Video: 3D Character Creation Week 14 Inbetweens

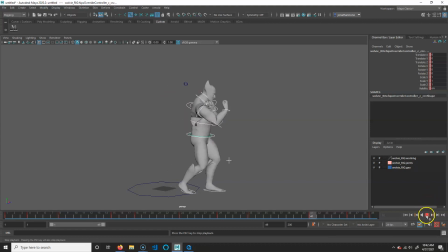[8:19]
But we're giving a little bit more life, okay? Get a lot of, sorry about that. Let me just put this on to, okay, it's not going to. Okay, so anyway, we just need to fix that up a little bit. So there's some other things. Crime and Nitley. Can I do that?
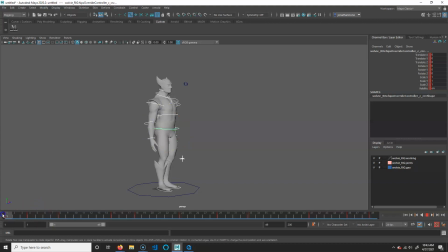[8:36]
There you go. All right. So we need to, we need to add a little bit more life to this, okay? So some things we can do to kind of help is do what we call like overlapping action or follow through action. And so the idea here is that what we have is that I have things not all happen at the same time.
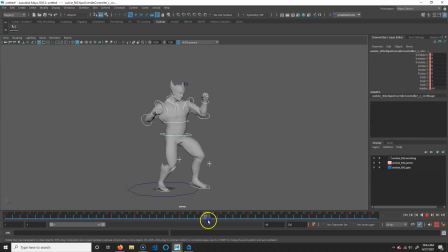[8:55]
If you remember the way that we animate is I did all this pose, all this pose, all this pose, and then all this pose, right? So you get a very flat animation. In actuality, as much as I was saying, oh, we move pose to pose to pose, the actions do not happen. They do not reach all the same stopping points.
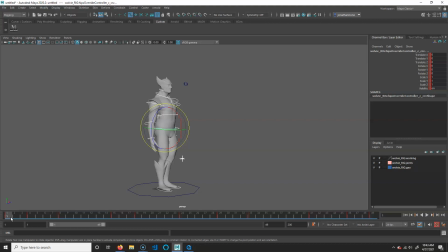[9:15]
Usually one thing will happen, we'll reach it first, and then the next part of the body will happen, right? So like my legs will probably reach this position at 15, and then the arms will get there. Like they'll be a little bit delayed. So what we're going to do is I'm actually going to grab all of my arm keys.
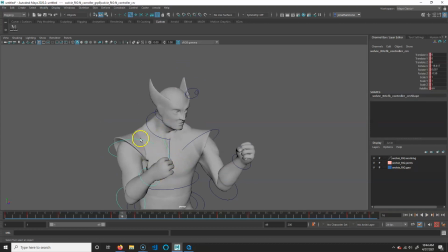[9:34]
I'm going to grab this one. I'm going to hit Q, so it's a little bit easier. And this one, I'm holding shift, this one, and this one. And then I'm going to hold shift still, and this one, this one, this one, and this one.
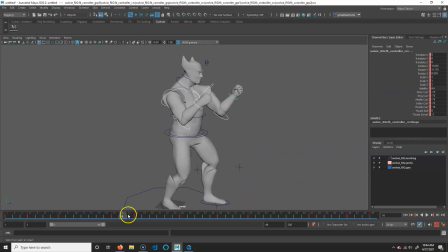[9:44]
So I grab all my arm keys, okay? And what I'm going to do is I'm just going to delay them a little bit. So basically, they don't happen at the same time as the legs, okay? So you can see the keys are down here. And what I'm going to do is I'm going to hold shift, click, and drag.
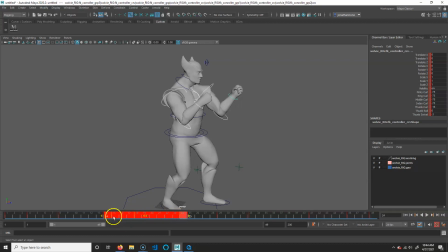[9:59]
So I get this whole area. Basically, this is the whole hold, right? So this was the first position, and this is the hold position, and then I put that one in the middle to try and make it move a little. And I'm just going to delay it 2 frames. 1, 2. Okay?
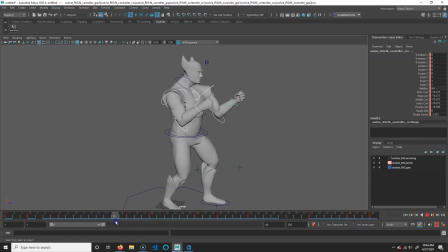[10:15]
What's going to happen is the legs are going to end, but you can see the arms are still reaching it. And then the leg again is going to start, and then the arm.
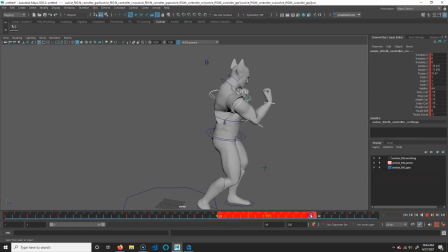[10:26]
But actually, I'm going to delay these as well. I'm going to go to 29. I'm going to hold shift, click, and drag. And I'm going to delay these also 2 frames.
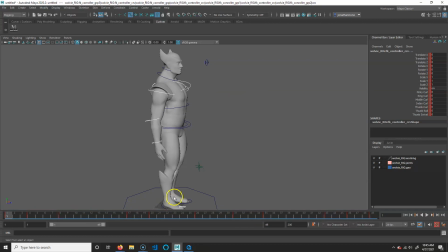[10:33]
Because generally speaking, it's the leg that's leading the motion, right? That leg's coming forward, and the end, and it's following that motion up and through the arms. And that's what gives it its power, is that the leg is driving that force. I don't know anything about karate, but I'm assuming that's the case.
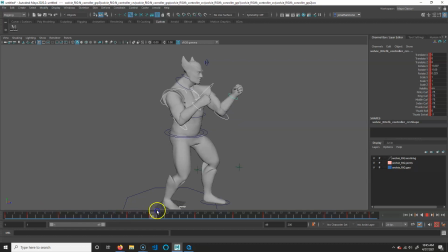[10:53]
And it gives a little bit of a delay between the one and the other, okay? Now, to add an even more little bit to this, it's actually not a bad idea to
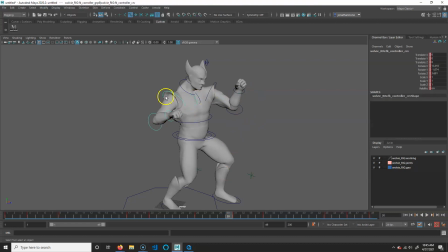[11:09]
actually not have these the same either. So what I'm going to do is grab just this arm, because this arm again, oops, come on, this, and this is going to be a little delayed from the other one. So I'm just going to grab this whole bit here, and I'm just going to move it over 1 frame.
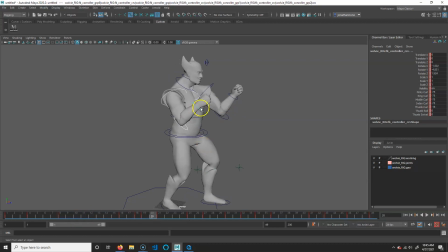[11:27]
So that way, this arm happens 1 frame after that one.
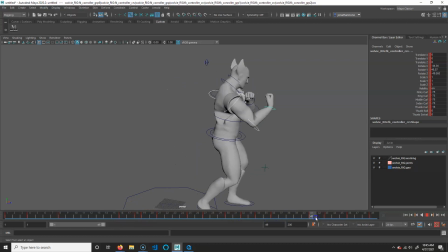[11:32]
It'll be 1 frame behind the other one, and that will make it a little bit better.
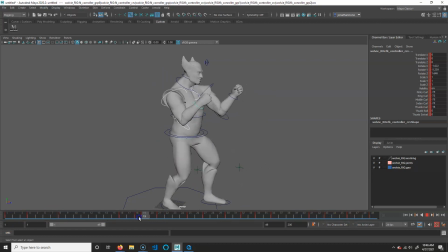[11:36]
All right. Now, after that, those are just some cheats you could do. I just need to fix some things. So, like, right here, I'm thinking when he gets to here, maybe just have him, like, lean a little bit, because you would try to get that momentum going, right?
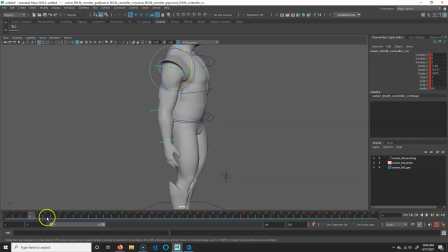[11:56]
So just a little bit. It's real subtle. And then also, I'm going to have these arms go back a little bit, because he would have to counterbalance. Oops, that's a lot. That's a lot more than I wanted. Say like that. Okay.
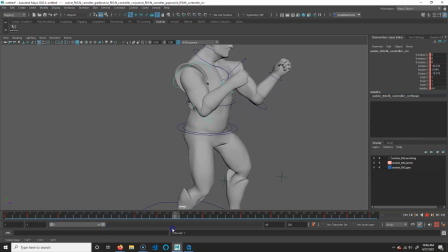[12:11]
And then that's fine. Now I'm getting this weird little bounce here that I'm not a huge fan of. I don't really super like this little bounce. It's a little too much. So I want to replace this 21, which is something a little more subtle. So I'm literally going to go just to, like, let's say 19. I'm going to middle mouse button click and just drag over 21.